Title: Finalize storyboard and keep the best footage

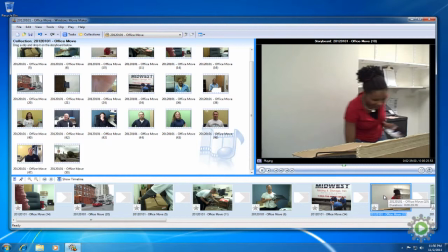251s
But remember, your video needs to be between two and three minutes, so you must keep only the best of the best.
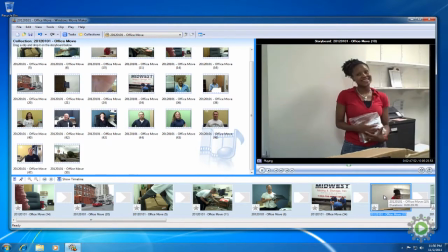259s Okay, Ja'Shawn, so what are you most excited about, about the new office? Well, I am definitely excited about my new office space.
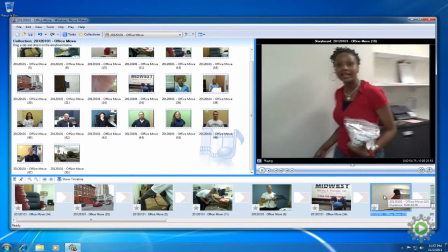267s As you can see here, I have about one, two, three steps, and then that's it.
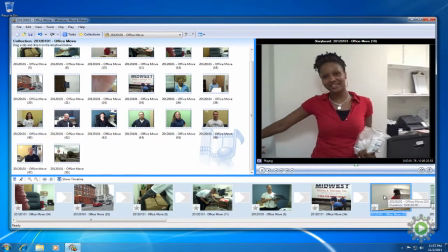274s Over there, I have a utopia of space to use, and I'm so happy about that.
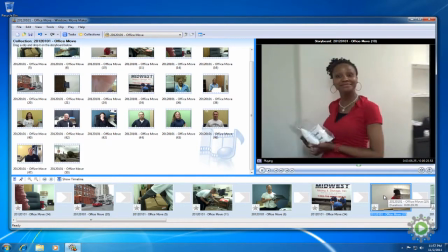281s So thank you for asking.
And the next one?
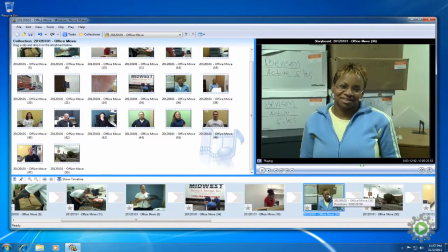287s okay so d what are you most excited about about the new office the space because we're on top of one another and we really need new new space um so everyone can be comfortable so the clients can feel like wow this is very nice but they still give their homey feeling they welcome
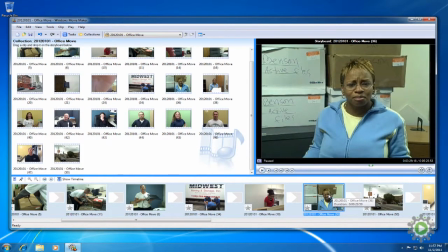306s
the first one did a much better job articulating how the move will impact her on a daily basis
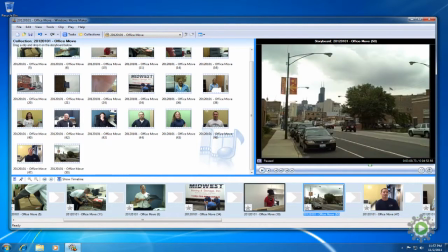311s
So we'll delete this one and move the other directly after the moving overview.
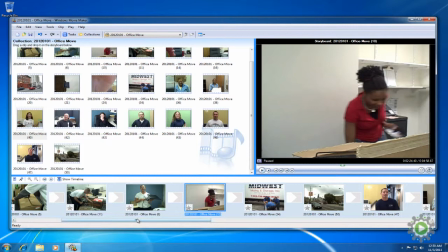317s
Going back and looking at the b-roll of taping up boxes, the first box taping is perfect for a quick transition,
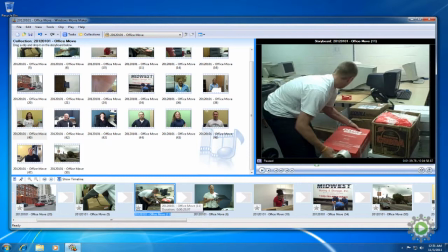323s
and since this one doesn't really add anything, we'll go ahead and delete it. Right click and delete.
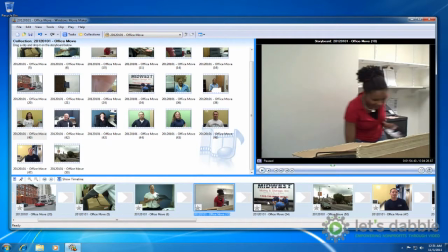331s
Now the personal testimony will lead directly into b-roll of the movers loading the truck
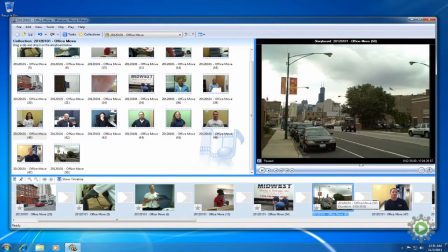335s
and an outside view of the new office before our video closes with a thank you barrage.
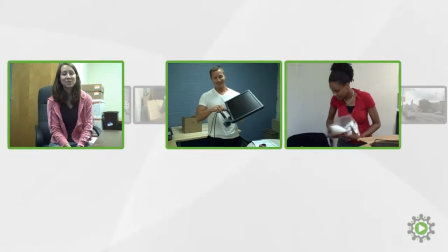341s
Our web video is coming together quite nicely. When we step back for a moment, now we can see how our B-roll is creating nice transitions between the key points.
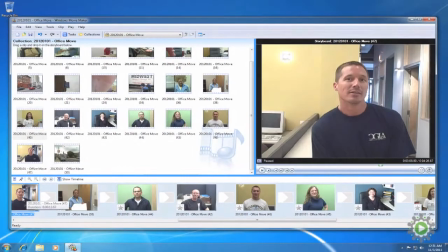350s
Without the B-roll, it's much more difficult to tell a visually compelling story. So, let's start tweaking the thank yous, starting with the longer ones.
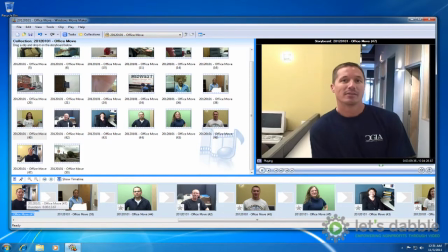360s
Press the space bar to play the executive director's thank you.
The end of our phenomenal moving day. We've seen God's hand throughout the process and we want to thank everyone for your role in making it happen.
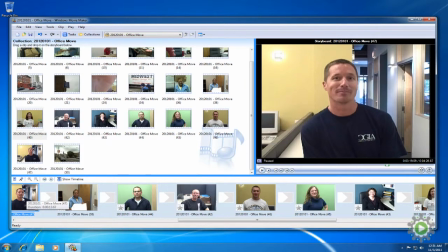373s
This clip is great and a perfect way to begin to thank you, Baraj. Let's preview the next long thank you.
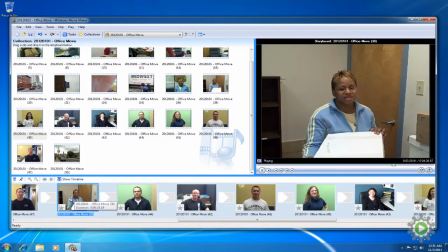379s Thank you for everyone that made this move possible. You are so, so, so, so special to all of us here at CGLA. Without you all, this would not work. We appreciate you all.
In this footage, what she says is fantastic, but the background is pretty boring.
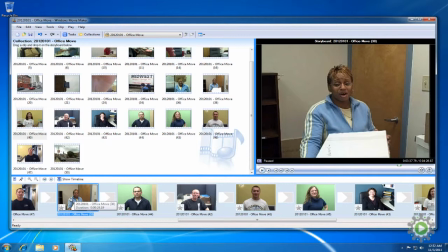399s
Therefore, we can convert this video into a voiceover, which will just use the sound from the footage, and we'll play it during the b-roll of the movers in the new office.
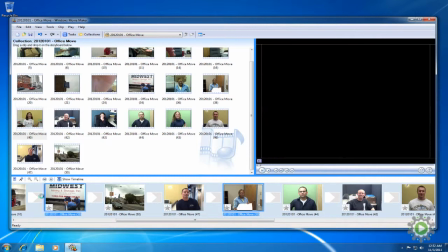408s
We'll cover this technique in the next episode, so for now, we'll just move it. And now, the last long thank you of the bunch.
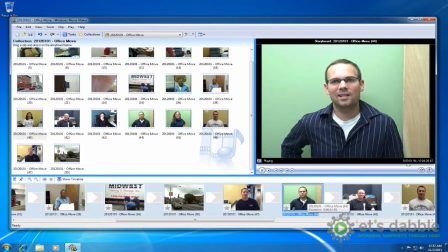417s Thank you to everyone who's made this building a possibility. This space is amazing and it's really going to serve the clients well and the staff is going to love it.
This one is good, but we already have a better long thank you performed by the executive director.
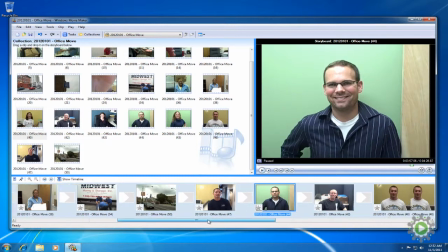432s
So let's move it to the very end because we are either going to close with it due to its length or not use it at all.
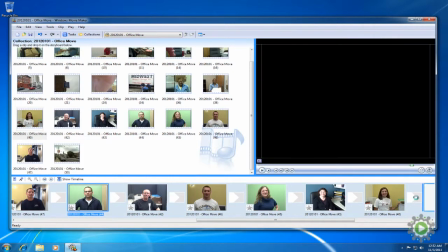439s
We'll make the decision later when we see how the thank you sequence starts to come together.
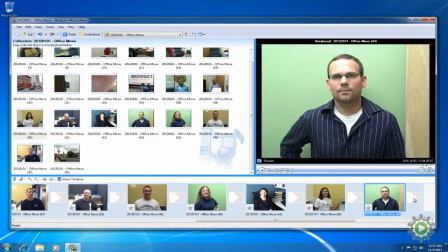444s
Now that we have picked the long thank you to begin with, let's put some of the shorter thank yous right after it to begin the barrage. Since we have them sorted by lengths, we're going to scroll to the end and grab a short one, and move it right behind our long clip.
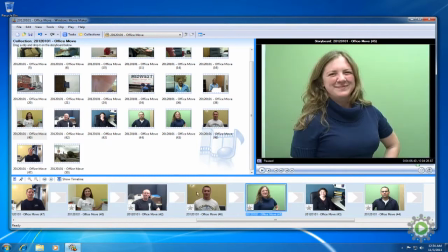459s
Let's grab another short clip, and since its background is green, we'll put it in between these two yellow ones to break up the background colors.
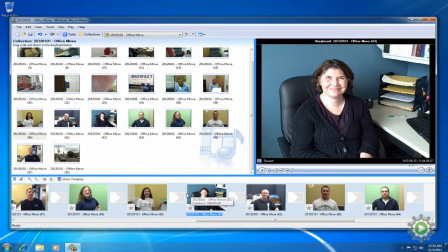465s
And the last short thank you, we'll add it to the mix as well. Now that we've alternated colors to keep things visually interesting, let's also mix genders as well. To be clear, what we have is not right or wrong, but since we've got three females in a row, we'll just add a male to mix things up.
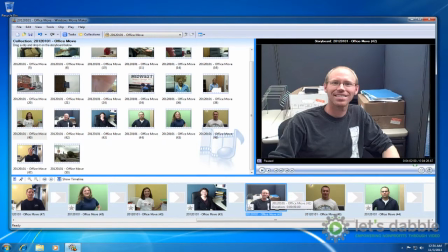482s
We have two to choose from. This one.
Thank you for helping us turn the page on the next chapter of CGLA.
And this one.
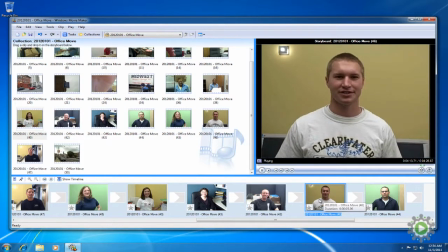493s Thank you for the professional, state-of-the-art facility.
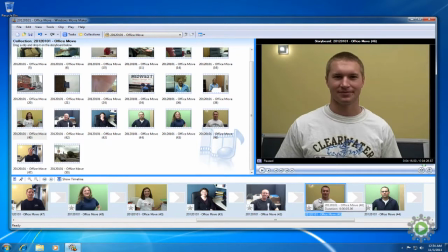498s
Even though they both sound a bit scripted, the first one's background works better with our thank you sequence.
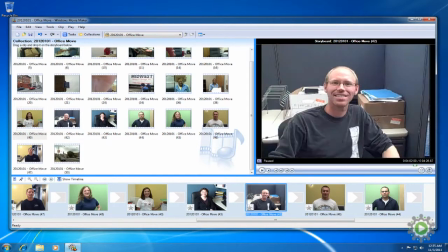503s
So I'll bump it up one spot and delete the other one because it's no longer needed.
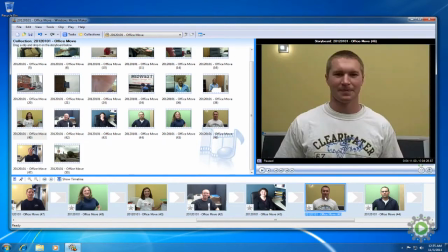508s
I know it's hard, but deleting perfectly good footage is part of the process.
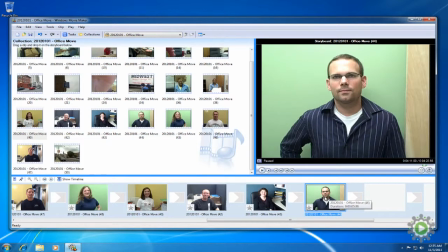513s
You've got to remember that your footage is always more interesting to you than it is to others. That's why it's so important to cut it down to two or three minutes. We'll leave the longer thank you at the end because it wraps things up nicely. and we're finally finished. As you can see, in editing your footage, you may end up moving the videos around from their original location.
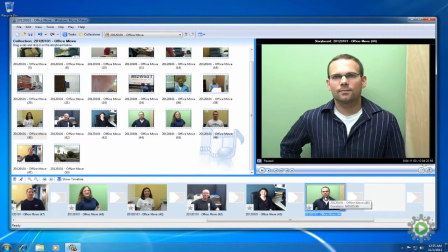533s
That's very natural and all part of the editing process. Scripting helps give you an idea of what the video will look like and what clips need to be filmed. But editing is where you start massaging the footage you've captured into a cohesive web video.
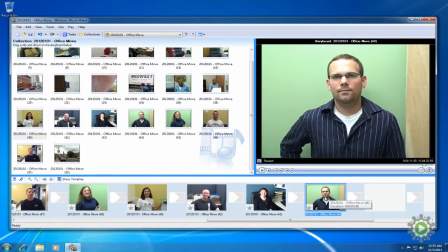547s
Sometimes it fits together just as you planned, and other times it ends up morphing into something a bit unanticipated.
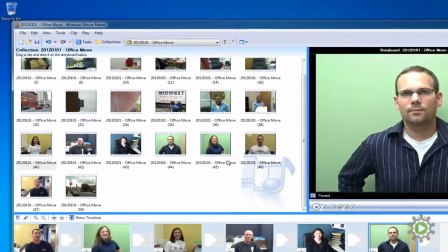553s
Now, unless you want to do this all over again, save your project. It doesn't matter what program you're using, they all crash.
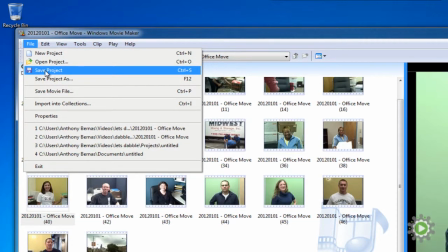562s
So be diligent and hit keyboard shortcut Ctrl S to save it from time to time.
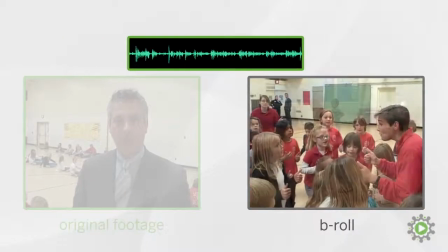568s
In the next video, we'll learn how to create voiceovers and really begin pulling our web video together.